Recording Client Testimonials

Rhythm Engineering is a fantastic company. Their main goal, their mission is to bring people to their destinations safer and faster. And my main goal is to make sure that you guys record the best darn interviews you possibly can. Hey everyone, it's me, Joe. I'm the videographer here at Rhythm. We are going to be rolling out interviews with all of our clients that you meet with, all of our happy customers. Don't worry, we'll be sending you questions that you need to ask them, and then you're also going to need a release signed by them. You just print that off and have them sign it and hold on to it so that everything's on the up and up. But also, I'm here to help you get the most out of the interview and make sure that it is as well produced as it possibly can be. So, couple things, along with the questionnaire and along with the release forms, we will be sending you a little Gorilla Grip tripod. This is a little small tripod about this big, but the legs, instead of just staying straight, they can bend around and they can grab onto things so that you can hook them up anywhere. We're doing this so that you guys don't have to lug around a big old tripod.
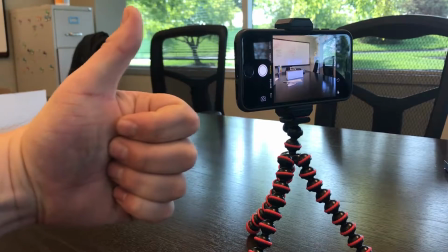(1:23)
And instead, you can just hook this Gorilla Grip tripod to the back of a
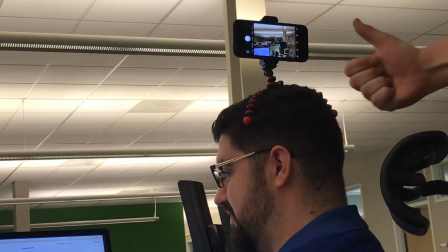(1:28)
chair or a computer monitor or anything really in the office of the person that you're interviewing. And you can get great quality picture with just your cell phone.
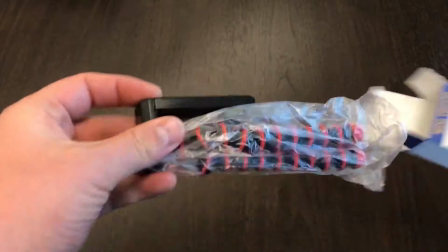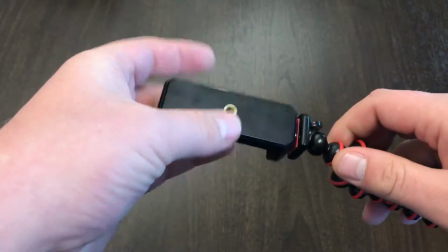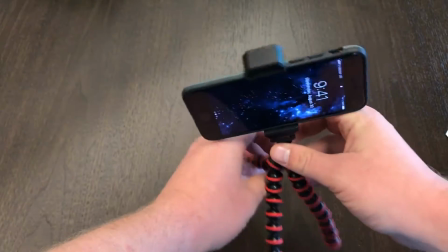(1:53)
Your cell phone clips right into the Gorilla Grip tripod, and there's several reasons why we're using tripods. First and foremost, we don't want the hand-shaky cam thing that you get when you hold a cell phone. It still looks a little wonky. The tripod will make sure that this shot is crisp and does not move and just stays right where you want it to. Another perk to having this tripod is the microphone on cameras are very sensitive. One gentle brush with your finger will make a sound in the audio. We want to avoid those at all costs. With a tripod, you're not going to get any of that. Yay! Finally, the main reason we're using these tripods, and the main thing I want to hit home with you guys, is something in the film industry that's called the rule of thirds. When you're filming these things, imagine that the screen is broken up into thirds,
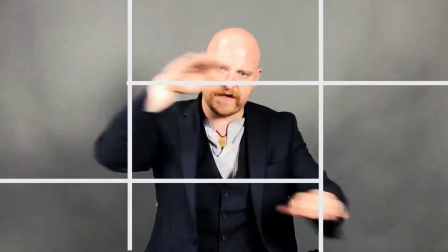(2:51)
1, 2, 3, and thirds, 1, 2, and 3.
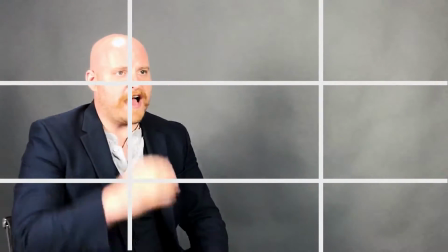(2:56)
The way it works is when you're interviewing someone, you want their eyes to be on the upper left-hand third.
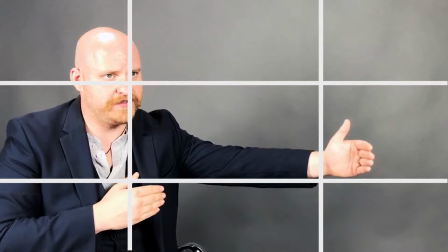(3:04)
And they're looking at, you'll see there's 2/3 in front of them, 1/3 behind them,
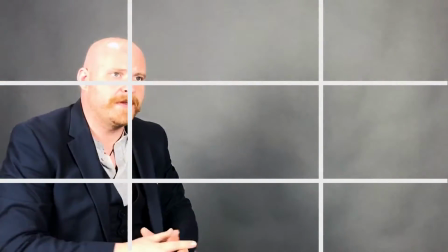(3:09)
2/3 below their eyes, 1/3 above, with a little bit of headroom right up here. Now the reason we do that is because aesthetically,
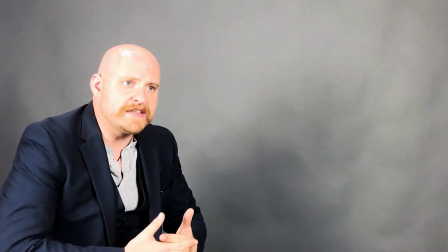(3:17)
someone who's watching the video will see this and it just seems more natural than looking directly at the camera.
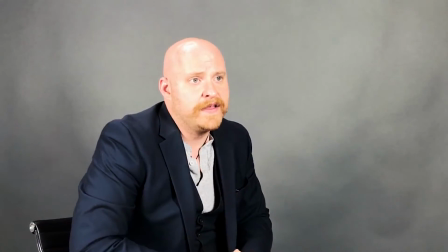(3:25)
It also helps with the interviewee. As they are talking, they actually get to talk to you.
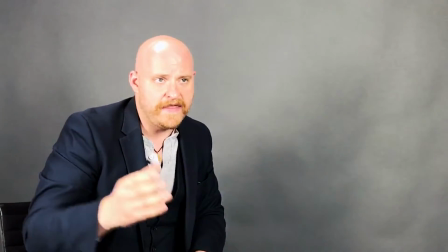(3:33)
Off to the side, you'll be standing, you'll set up your phone on the tripod, and then you'll stand about 45 degrees to either side of the phone.
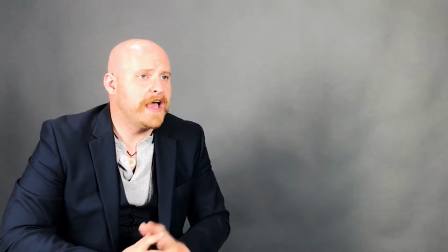(3:41)
And that allows the person who's being interviewed to look directly at you. And when they're talking to a person, they're going to become more personable.
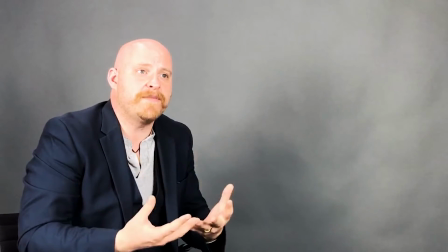(3:49)
They're going to open up a bit more. They're not going to feel cold and calculated like they're reading something or like they're looking right at the camera and suddenly getting camera shy,
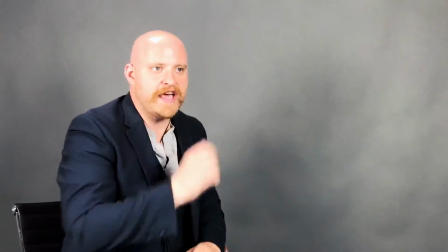(3:59)
and so they'll clam up a bit. When they're actually looking at a human being, they open up.